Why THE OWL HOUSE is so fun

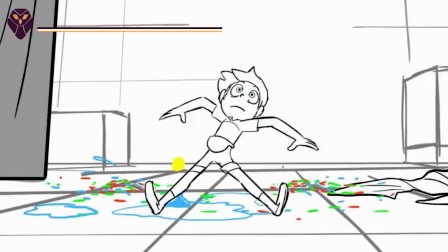And it made it easier for everyone on the crew. And when you're completing designs and animations for such short turnovers,
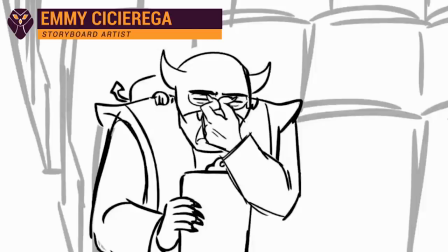the last stresses you want to add to the visual creatives are designs that are too complicated and take more time to complete.
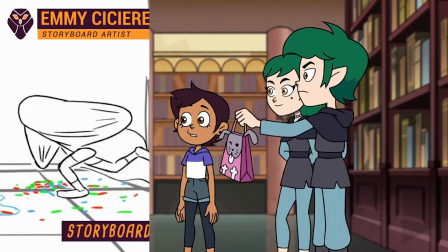In fact, on the contrary, simpler shapes and lines can make for more freedom when animating.
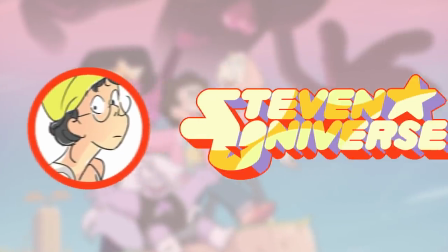Rebecca Sugar, who I'm sure we all recognise as the creator of Steven Universe, explained their reasonings for a very similar approach.
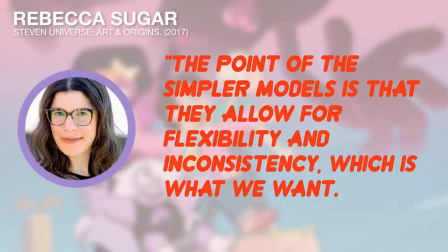The point of the simpler models is that they allow for flexibility and inconsistency, which is what we want.
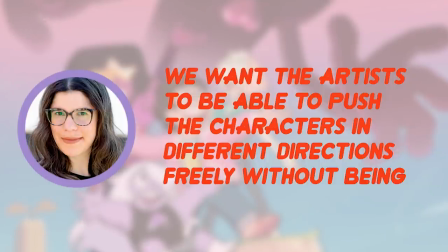We want the artists to be able to push the characters in different directions freely,
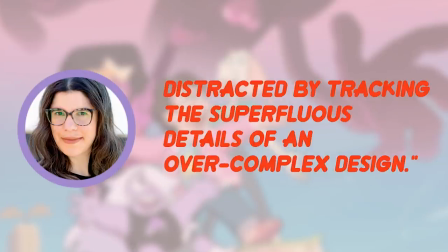without being distracted by tracking the superfluous details of an over complex design.
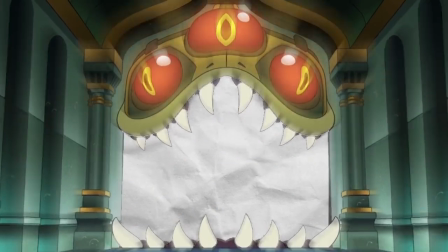And simplifying is just what the hourhouse did. If we compare King's concepts to finals,
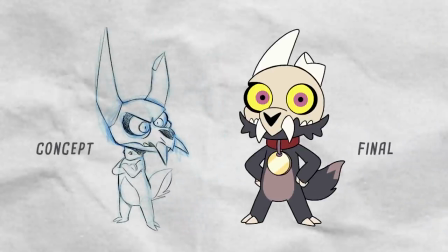we can see the decisions of simplifying his design whilst keeping familiar iconography that even children will recognise and learn,
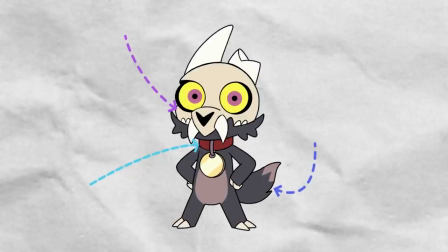such as the pet collar, fluffy tail and school head, which all still makes for a unique character silhouette.
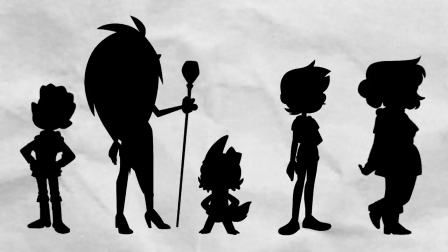Meaning, if we were to place him amongst other members of the cast as a silhouette, we'd still be able to identify him.
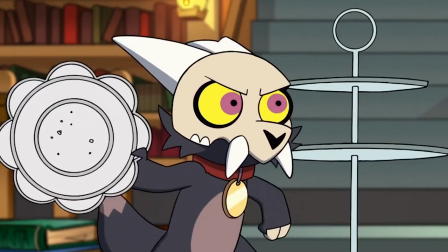And even something as straightforward as a character's eye shape and colour can easily be a visual identifier when working with simple designs,
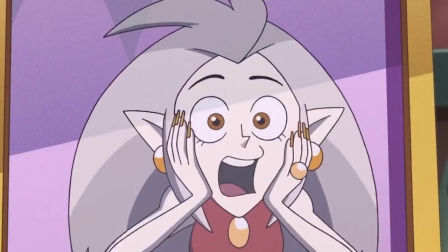as the Owl House proves by having an entire episode dedicated to the main three characters' body swapping.
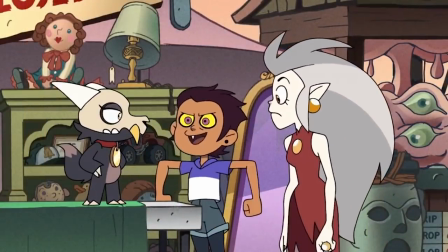Everything about the characters is the exact same, apart from the recognisable eyes,
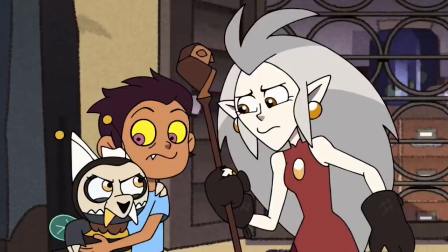which allowed even younger audiences to gauge which characters swapped into who's body. It's a simple design choice,
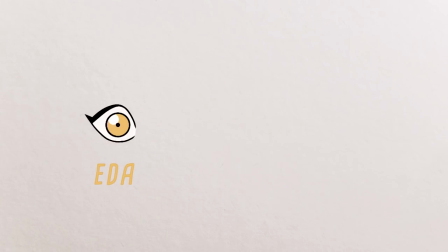but works really effectively because of how they stripped the Owl House characters designs down to their main visual cues,
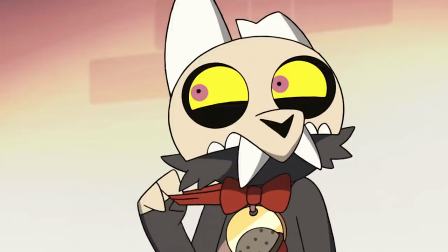a really great and fun way of showing the importance of communication through design.
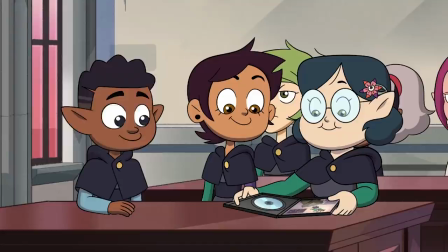However whilst character design is absolutely vital to an animated show,
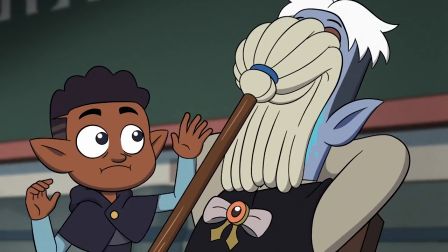it's also the well written dialogue and scenes with said characters that pulls things together and the writing for this series is just so superbly done.
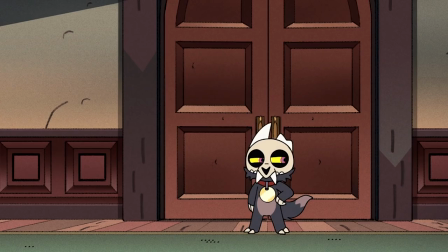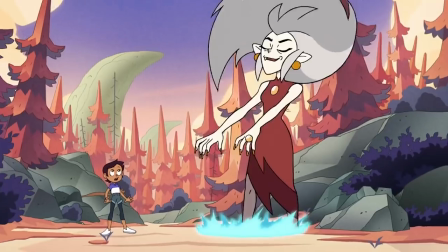As far as animated TV goes,
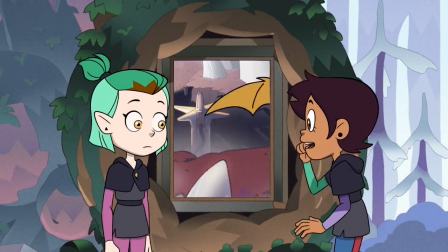I've found that The Owl House has great replay value due to the writers' successes in utilising solid worldbuilding,
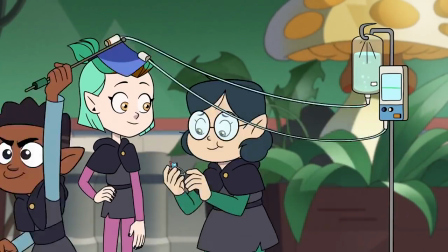along with a cast of characters that are extremely memorable and fleshed out. The show follows events within an episodic fashion rather than sequential,
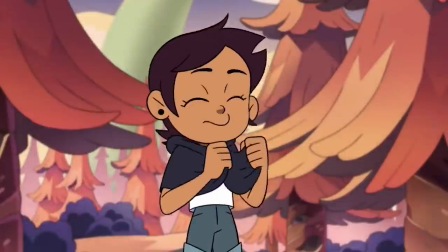allowing for the writers of each episode an individual usual chance to bring something new to Luz Naseda's life.
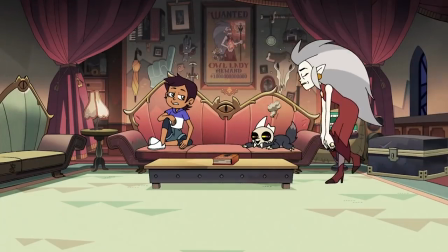For me personally, the writing in The Owl House has three major strengths, its use of comedy, its character dynamics and character development.
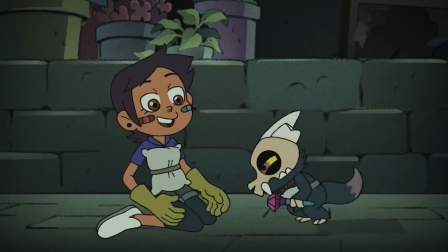The comedy in this show genuinely makes me laugh out loud,
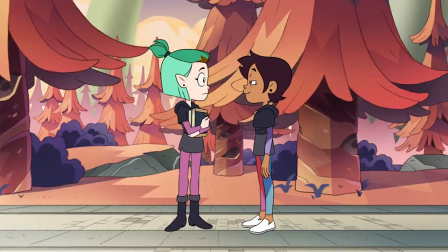the comedic
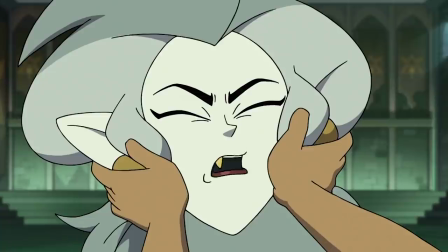timing in combination with the often hilarious blunt one-liners that are always wonderfully blended with hilarious facial expressions make
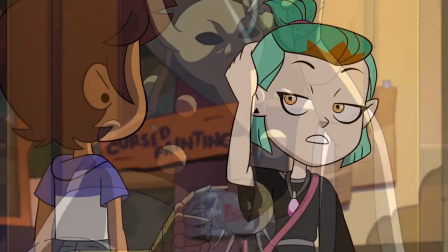for an onslaught of laughs which completely juxtaposes and balances out the horror element to the story.
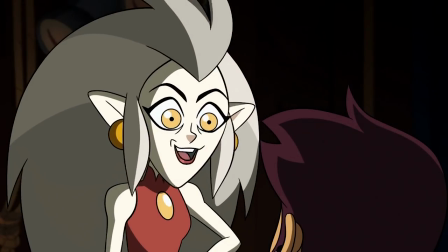I couldn't tell you just how many times I've had to pause the show due to laughing at one of Eda's trouble-loving comments.
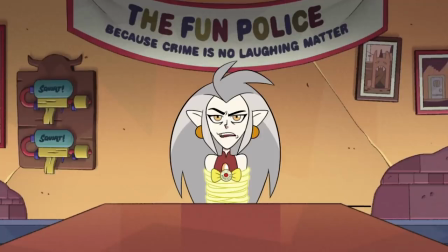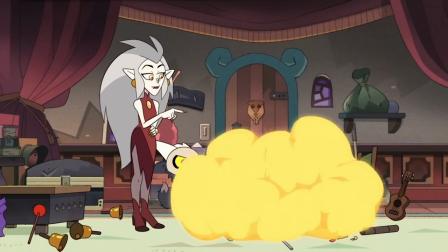Character dynamics and development however often come hand in hand. See what I did there?
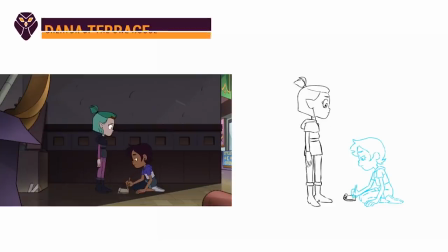And this show delivers wonderfully in giving audiences relationships that are so bittersweet.
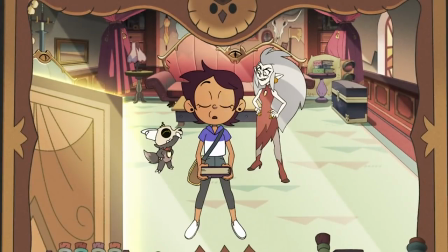I'm an absolute sucker for the found family trope, and the relationship between Ida,
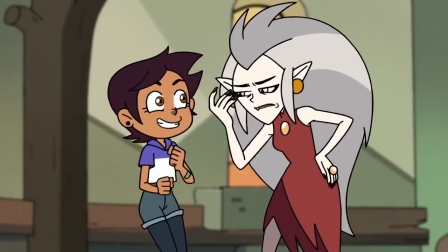King and Luce is an amalgamation of three disorderly misfits who don't truly belong,
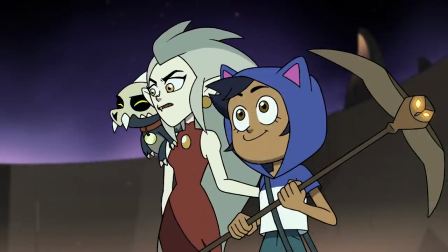and coming together to form perhaps the worst combination of people the boiling aisles could ask for.
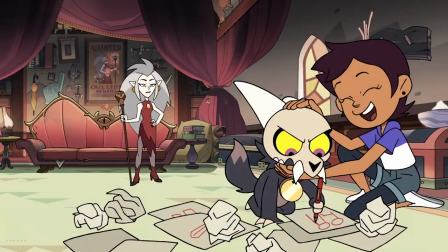And yet, we couldn't ask for anything better.
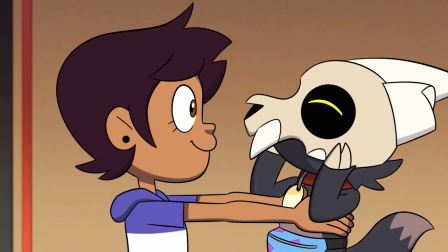Between seeing the loving friendship of Luz and King blossom over the series, and Ida warming up to the little human she randomly came across.
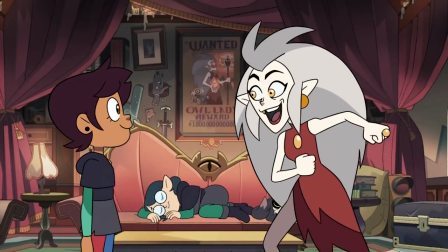It's rewarding to see the developments of their dynamics change over the series so naturally,
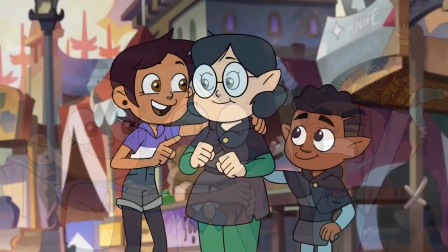much like Luz's interactions with her school friends Willow and Gus, who also make for fun interactions.
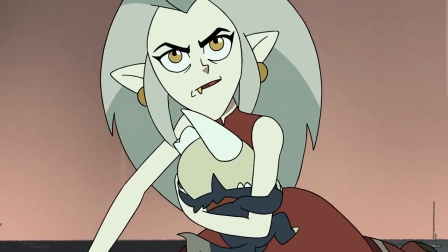Of course, I can't mention character dynamics and development without talking about a specific green-haired,
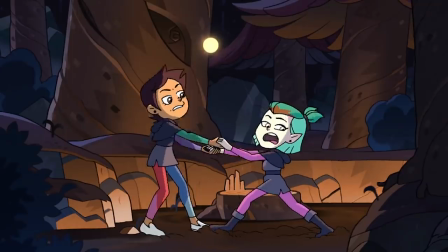highly regarded top student, torturously gay pining witch, Amity Blight.
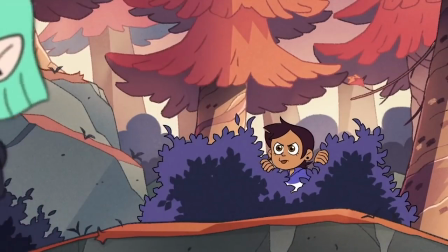There is nothing more fun and entertaining to watch than seeing a character that started off extremely closed off and emotionally guarded,
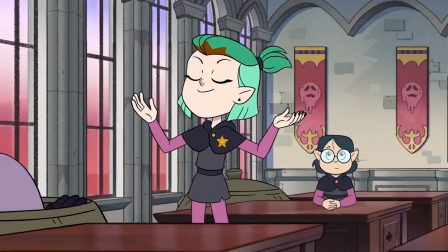who makes a point of being orderly and organised,
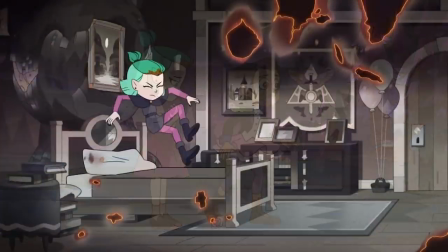falling and one-sidedly yearning for a character who is the complete antithesis of what you'd expect from her archetype.
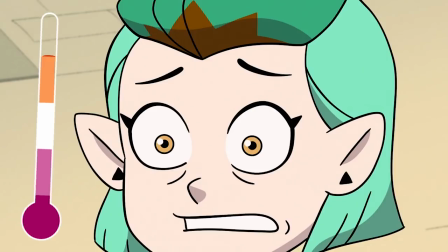Running around in cute uniforms. Sweating. I gotta go.
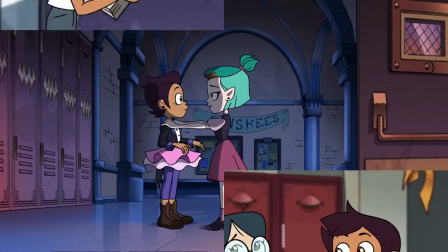What's even funnier is that Luce the Oblivious would absolutely love this gay-tier enemies-to-lovers trope.
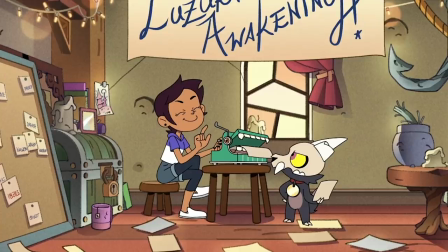It's in her fanfiction writing Blood.
Hey, there's more to life than shipping. Don't you dare insult shipping in my presence.
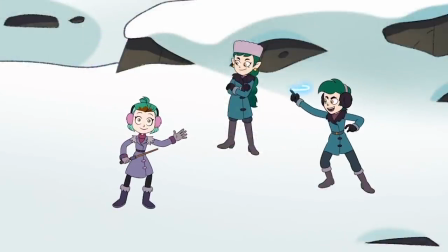The slow development of Amity lowering her walls and acting more of herself around Luce,
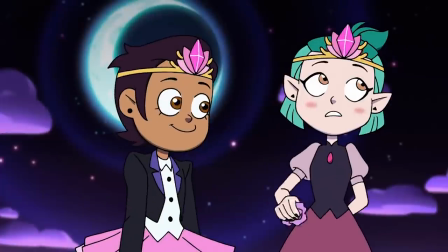to the adorable and perhaps Disney groundbreaking reveal of Amity wanting to ask Luz out to Grom, confirming her feelings for the girl,
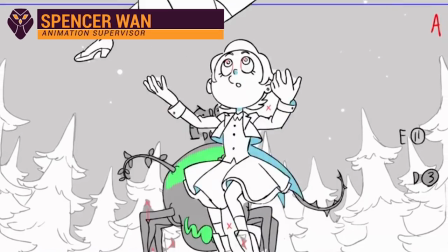was one of the biggest highlights of TV for me this year. The Grom episode was the definition of fun and will easily be recognised by many
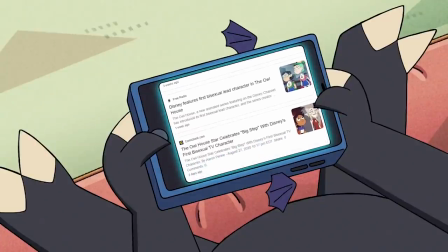fans as something that pushed the boundaries for what TV animation for kids can achieve.
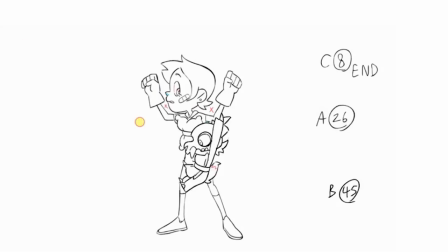Talking about the hourhouse without mentioning the animation and creative imagery that helps visualise this lovely show would absolutely be criminal.
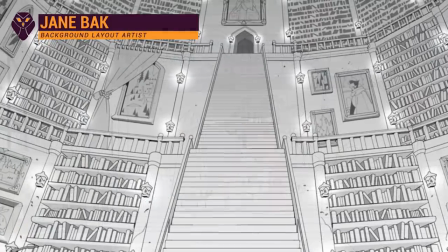The show is filled to the brim with beautiful set pieces, stylised background designs, dynamic character poses,
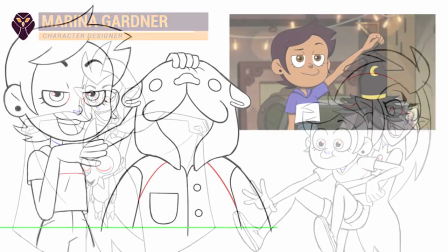expressive storyboards, crafty prop design, hilariously drawn facial expressions and effective directing.
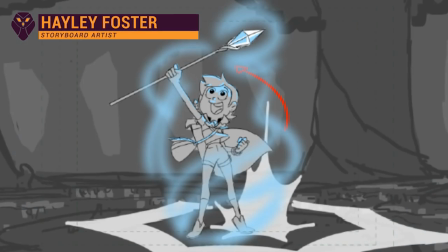All across the board, everyone involved really crafted something special. I mean,
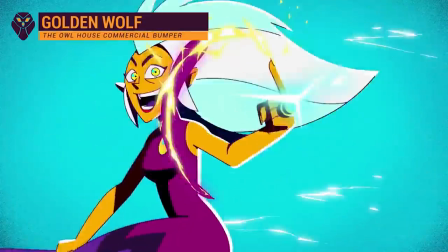even the official commercial bumper that was created by Studio Goldenwolf is just bursting with
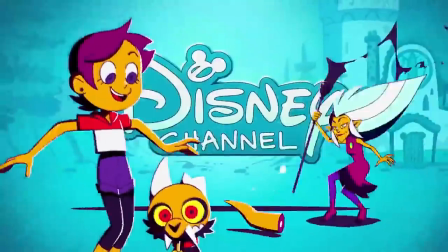this fun energy that makes the show look so enamoured with fluid animation due to the strong colours,
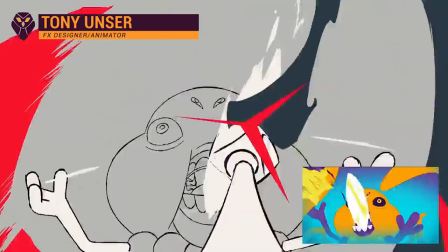flowing animation and eye-catching VFX explosions, specifically helped by the works of Tony Unser.
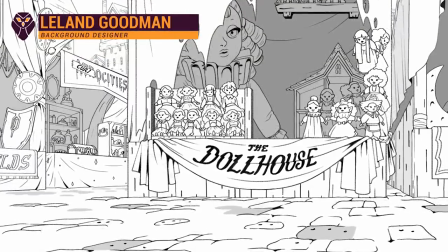The background and set pieces in this show are so strongly captivating and work wonders at creating the depth and grimy feel of the boiling aisles.
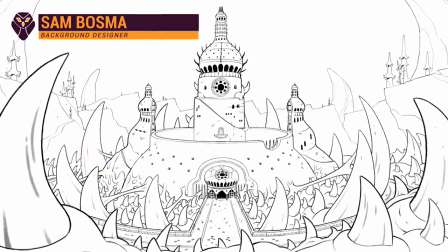The layouts perfectly find the balance of emitting the horrors that influence the show's style, going back to Boss, Bauer and Varo.
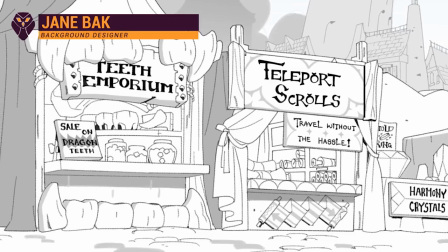But they're illustrated and uniquely styled in a charismatic way that shows the intricate charms of the realm that also makes it feel so lived in.
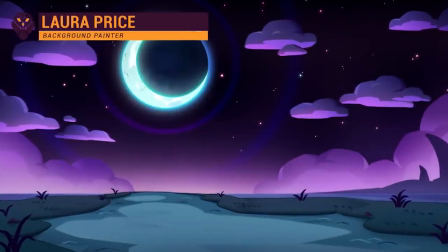The background colour scheme also helps create this signature and recognisable look,
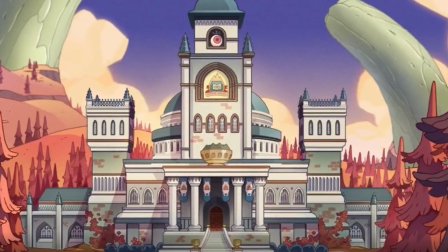having the rich colours of warm reds, oranges and browns balancing with the calming green, blue and purple hues.
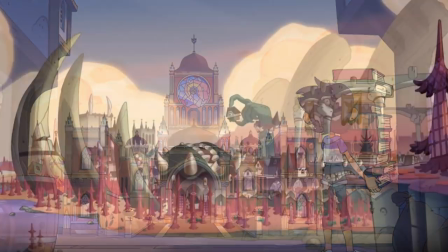The colours emit this feeling of otherworldliness,
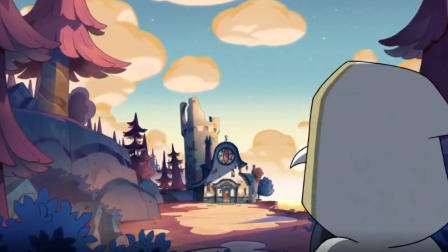but not too much to an extent it becomes too exaggerated but instead offers beautiful glances and long
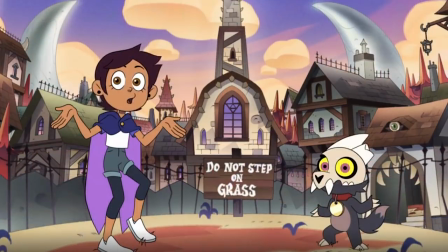shot pans of this fantasy world or to highlight important scenes in the show or
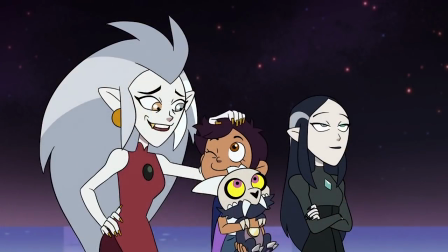to contrast against the colouring of the key characters or objects in the scene so
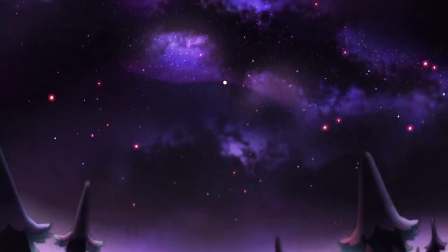everything just flows smoothly and feels less jarring.
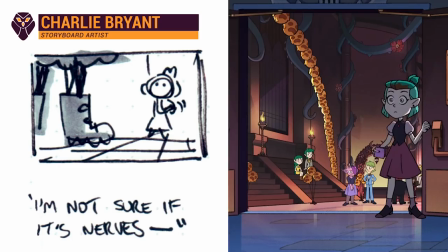Even many of the rough drafts or thumbnails gives an insight as to the thought processes of many scenes.
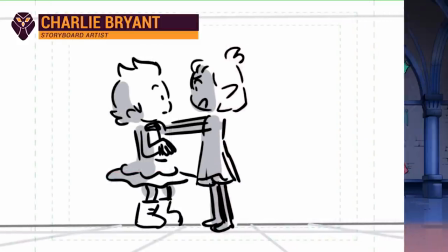Whether that's developing on impactful shots, adjusting camera angles or poses,
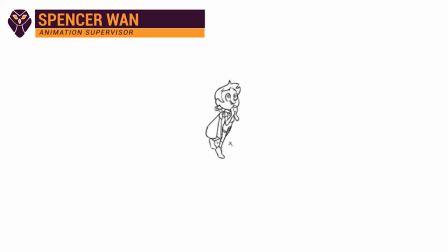scribbling down the camera positions, exploring what the main focus of a shot should be or how perspective grids are used.
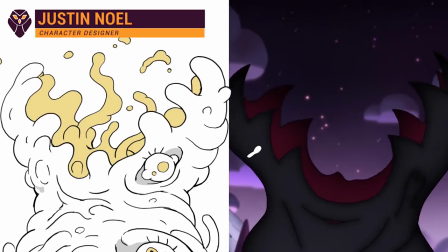All these things that may seem tiny but can take hours if not days of adjusting,
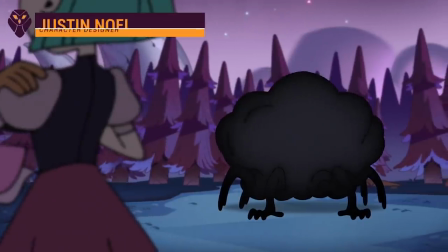revising and perfecting to make sure the final product is something they're proud of, because when the final product looks like this,
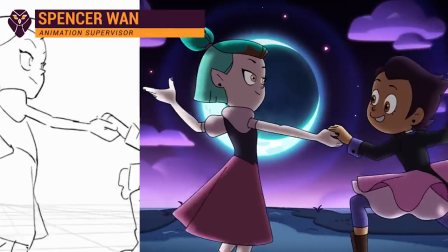it's completely understandable why a lot of time,
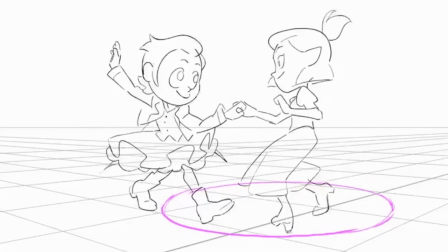effort and teamwork is needed to pull something that looks so unbelievably charming and fixating come together.